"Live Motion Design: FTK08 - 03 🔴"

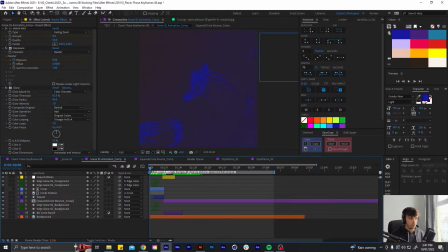70:54 Cool.
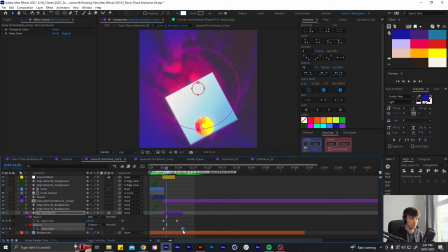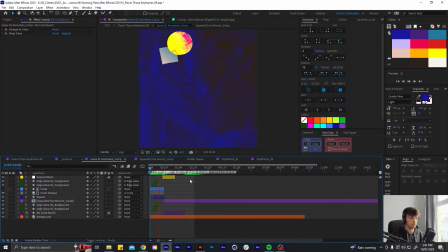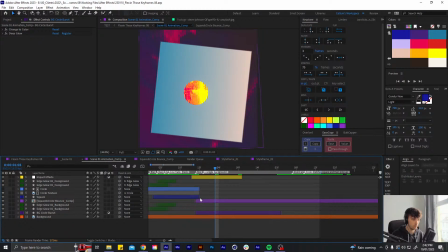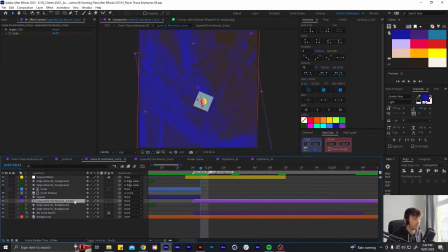71:40 Cool, and then one other thing I wanted to add was
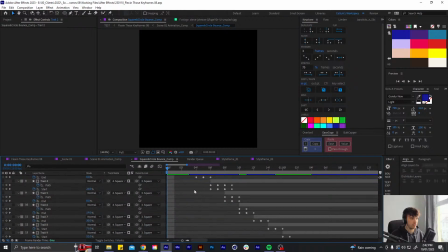71:45 a warp effect on the box in here.
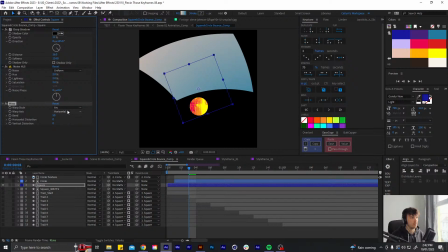71:52 Let's try that out. And I think I'll do something like fisheye maybe.
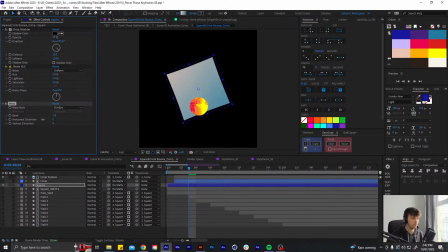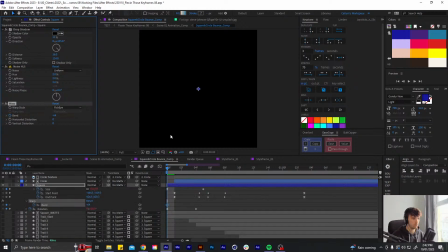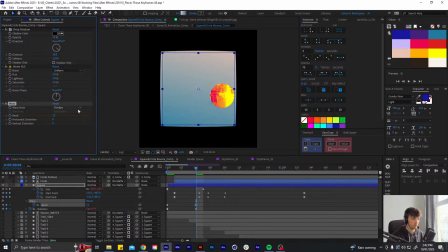And that can have a little bit of overshoot as well, so it kind of springs up a little bit.
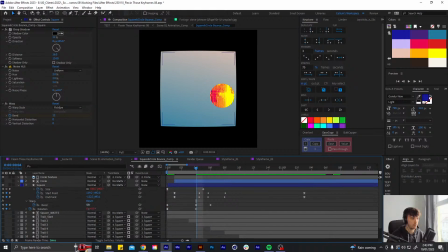72:32 Maybe make that even more, and this part can be like 24 or 32.
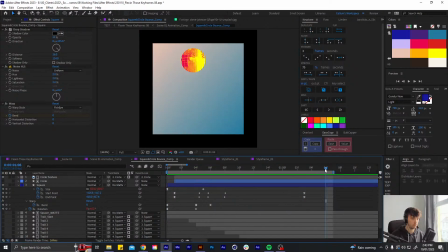Cool.
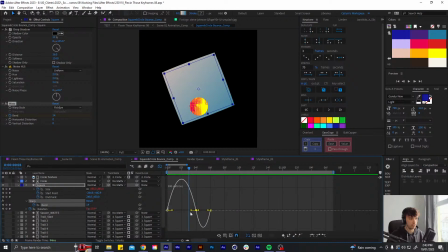72:59 And I'll add a little bit of ease into that.
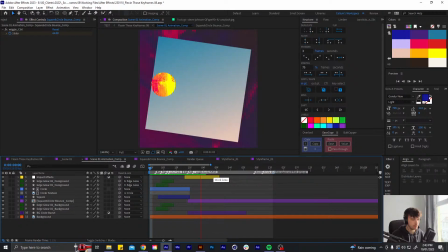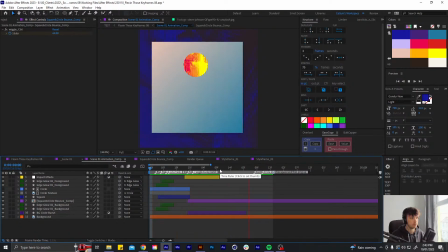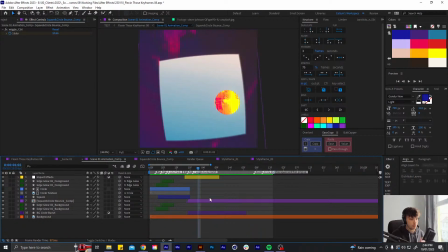73:30 Cool, and now
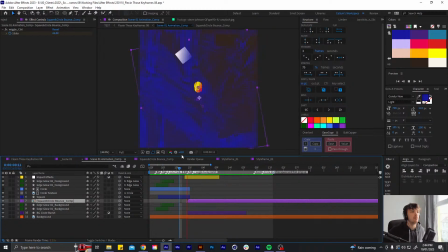73:37 I want to add some like position animation to the box because it's just like
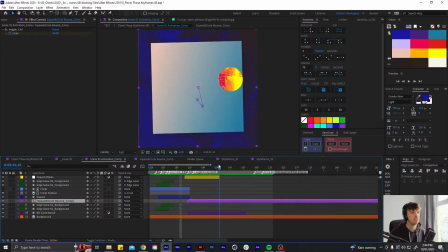73:42 static and I want it to be like reacting to the impacts of the circle a little bit. But I don't know whether to animate that on this comp so everything moves together
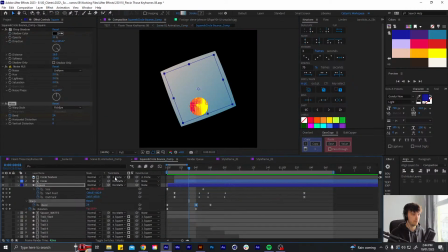73:58 or whether to do it just here so it's just the box bouncing around.
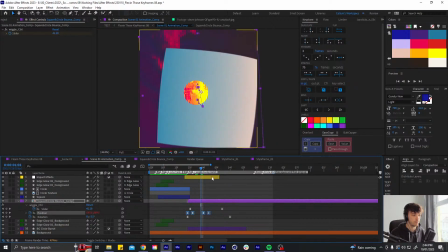74:09 Let's try it out here on this comp. I'm going to add a transform effect to do this because I've already got
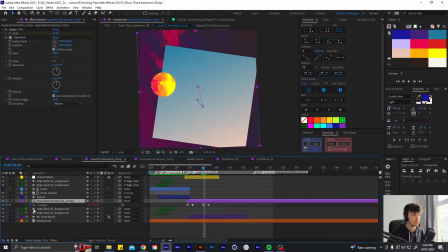74:18 keyframes on my position property where I want it to be happening.
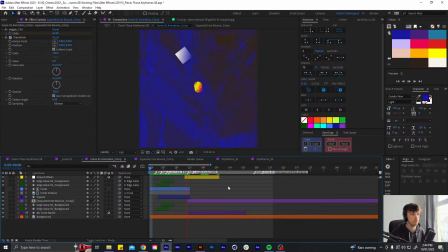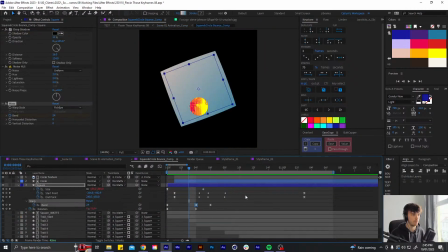74:30 What have I done here? This is wrong. Okay.
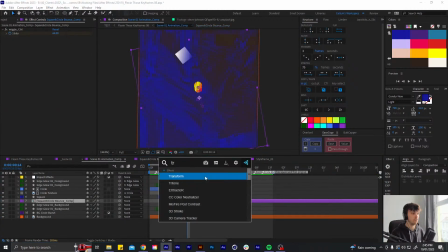74:37 Transform.
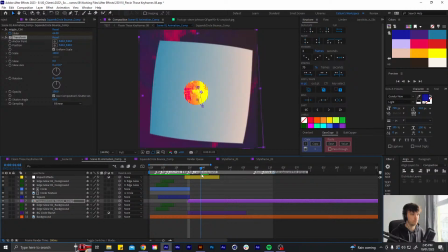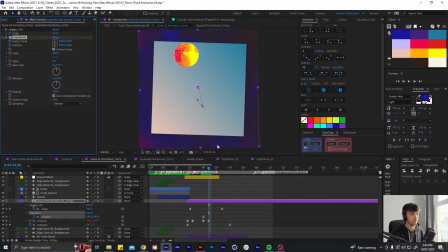74:44 And maybe just like do this frame by frame sort of thing. So this can shift over a little bit because it's just bounced off that side. And it can come back to the center.